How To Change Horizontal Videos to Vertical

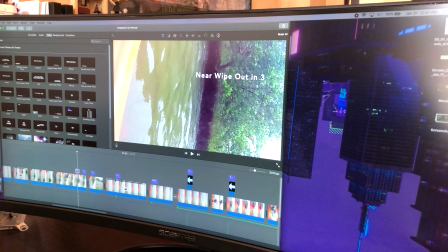Okay, so this video in particular was done before I knew a lot about iMovie, so I was using titles to put text on the screen. I'm now using a different method, but I don't feel like going through and redoing all of the text in this video.
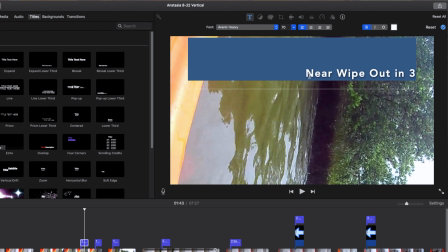So all I'm going to do is grab that text and just kind of keep it uniform throughout the video.
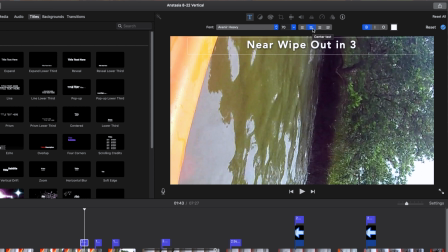In this case, I'm just going to center it on what will be the left side once it is in vertical.
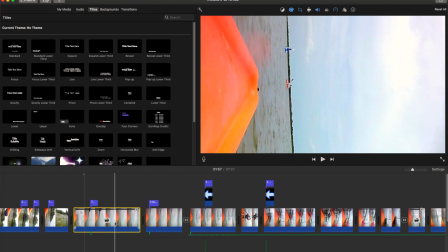Okay, so on these clips here, I can look at the timeline and see that
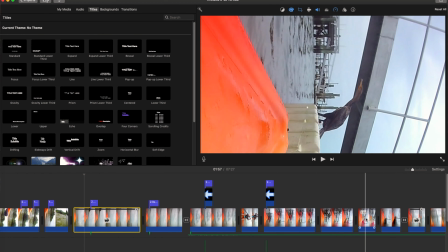the nose of my kayak is in essentially the same spot this whole time. So I'll select several of these.
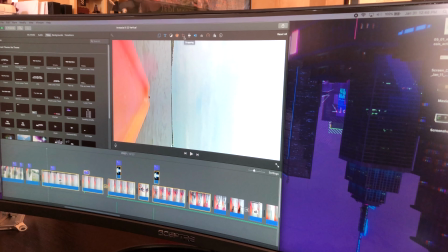And as you can see, the crop is orange because they're using different crop styles per frame.
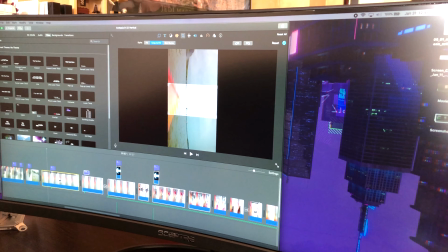I'm just gonna go ahead and switch out to crop to fill, get that centered, hit enter, and we're good to go.
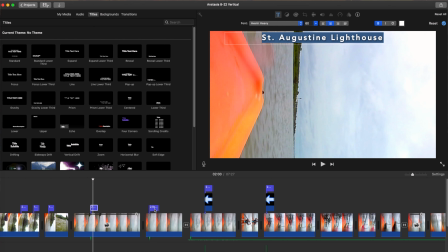Again, I'm checking all of the text I have to make sure it looks all right on the screen.
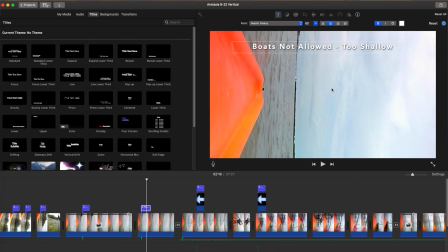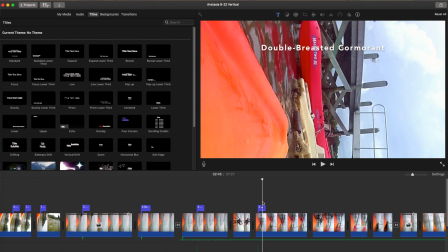I'm also going to go through and get rid of these arrows because they don't quite work in this vertical format the way I'd like them to.
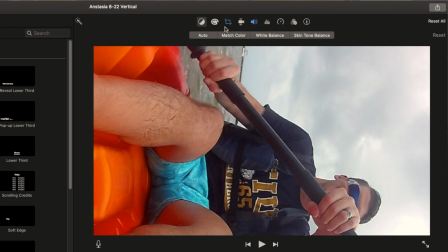Now in these shots where I'm facing the camera toward me, I'm not quite happy with how the crop to fill works, so I'm going to shift it a little bit.
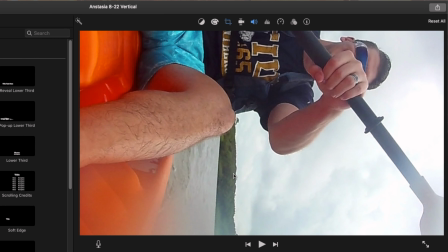I'm going to kind of shift it over to one side so I'm seeing more of the paddle work. Again, hitting enter, and I'll let that play through and just see how it looks.
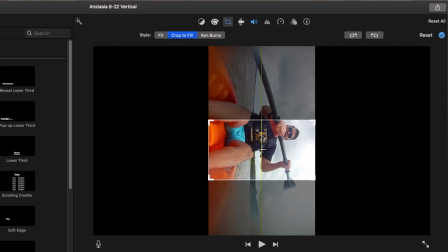So my face got out of frame quite a bit on that one. I'm going to go ahead and just shift it back a little bit, and hopefully that just works better.
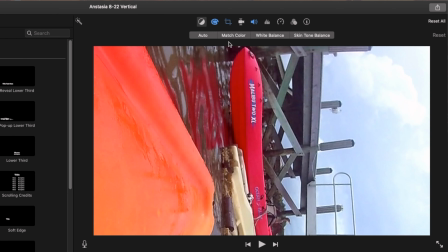So you definitely want to go through and just check your shots and just see that you are getting the main point
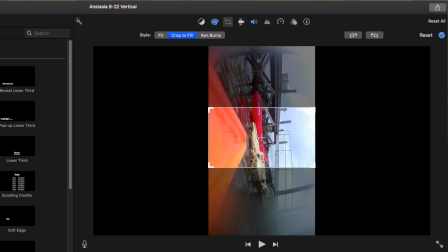captured in vertical that you were trying to convey in horizontal.
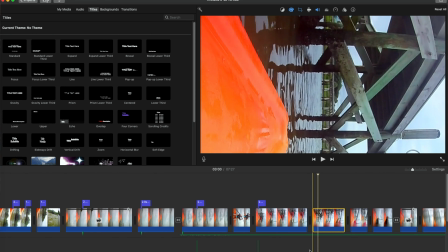You know, because when you're in that wide format, I mean, there's certain things you're gonna capture, and let's just be clear, we are cropping things out.
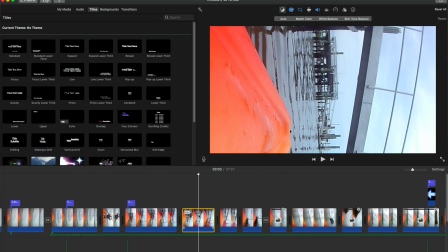So in this case, there's actually a really cool bird over to the right.
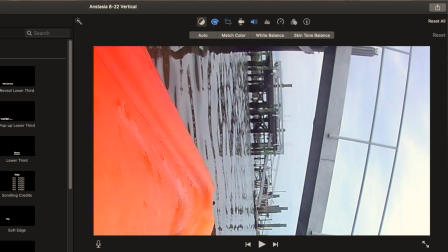He's right here. That was my focus. So on this frame, he's not in the shot. So if I hit my crop again, I can see I gotta shift this over to check out this bird.
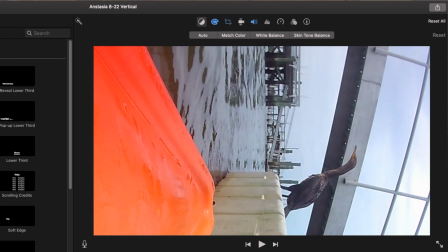So just go through, and it might feel a little tedious, but it's definitely better than
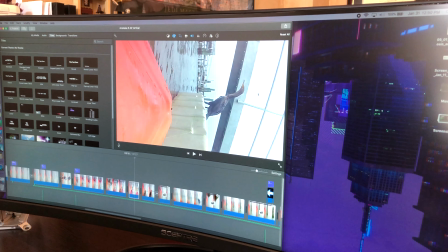going back out and trying to recapture this, because getting this bird and getting this close to him that one time was
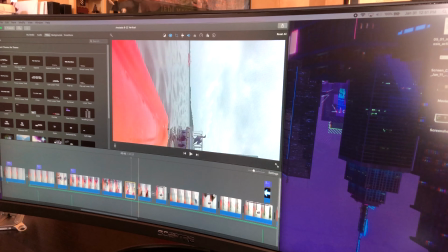probably a once in a lifetime chance it's gonna happen. Now the main reason I wanted to
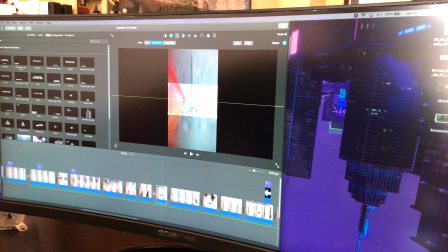edit my horizontal videos and turn them into vertical is because I already went through and did all the color correction,
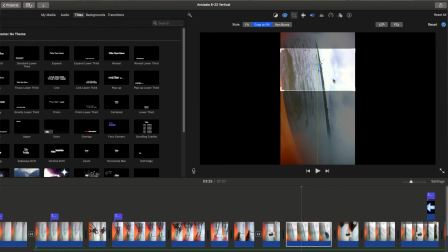all of the editing ahead of this. Color correction, music, cropping, panning, special effects.
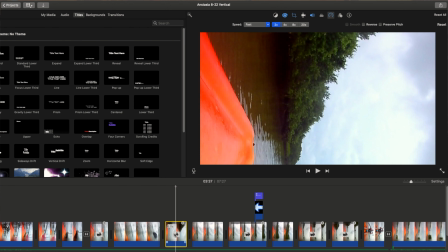I did all that stuff already, and I don't want to do it again. So that's why we're doing this.
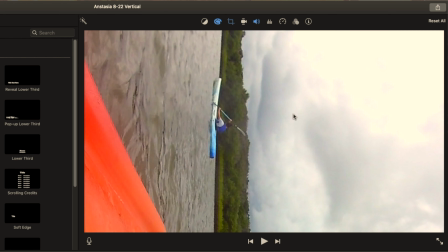And on these ones, I want to have my daughter more in the shot, so I'm actually going to switch these to be closer to her.
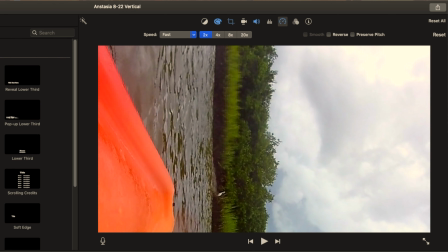And sometimes I really can't tell what I was looking at here. Actually, it was a gray egret, so I'm going to get rid of the arrow.
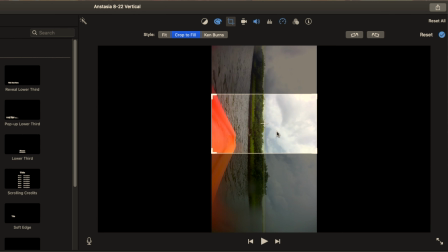I'm going to crop it for the egret to be more in the center.
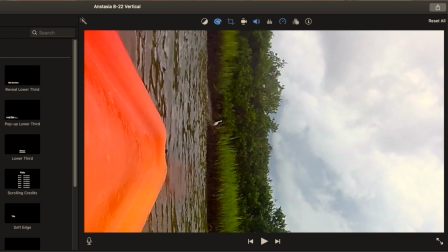And then I'm going to fix my text
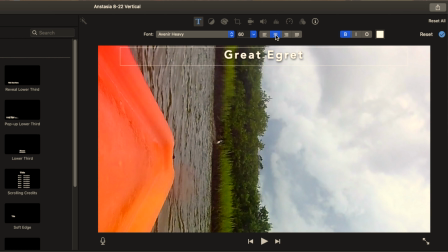to make sure it aligns with the rest of the video so it does not feel out of place.
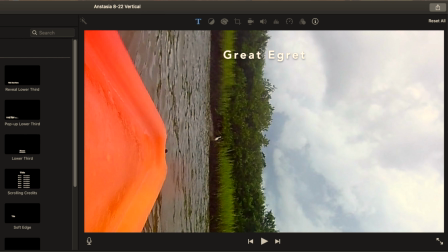And that's the annoying thing about iMovie titles, is that they do shift. So if you notice, I have it very close to the edge, but once I click away, it shifts down slightly, which is also why I switched methods recently.
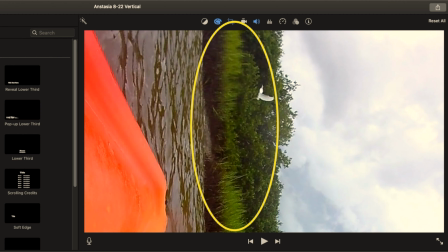And here I got that bird taking off, and I see he's kept in frame while I have it cropped here, so I'm going to leave that as is.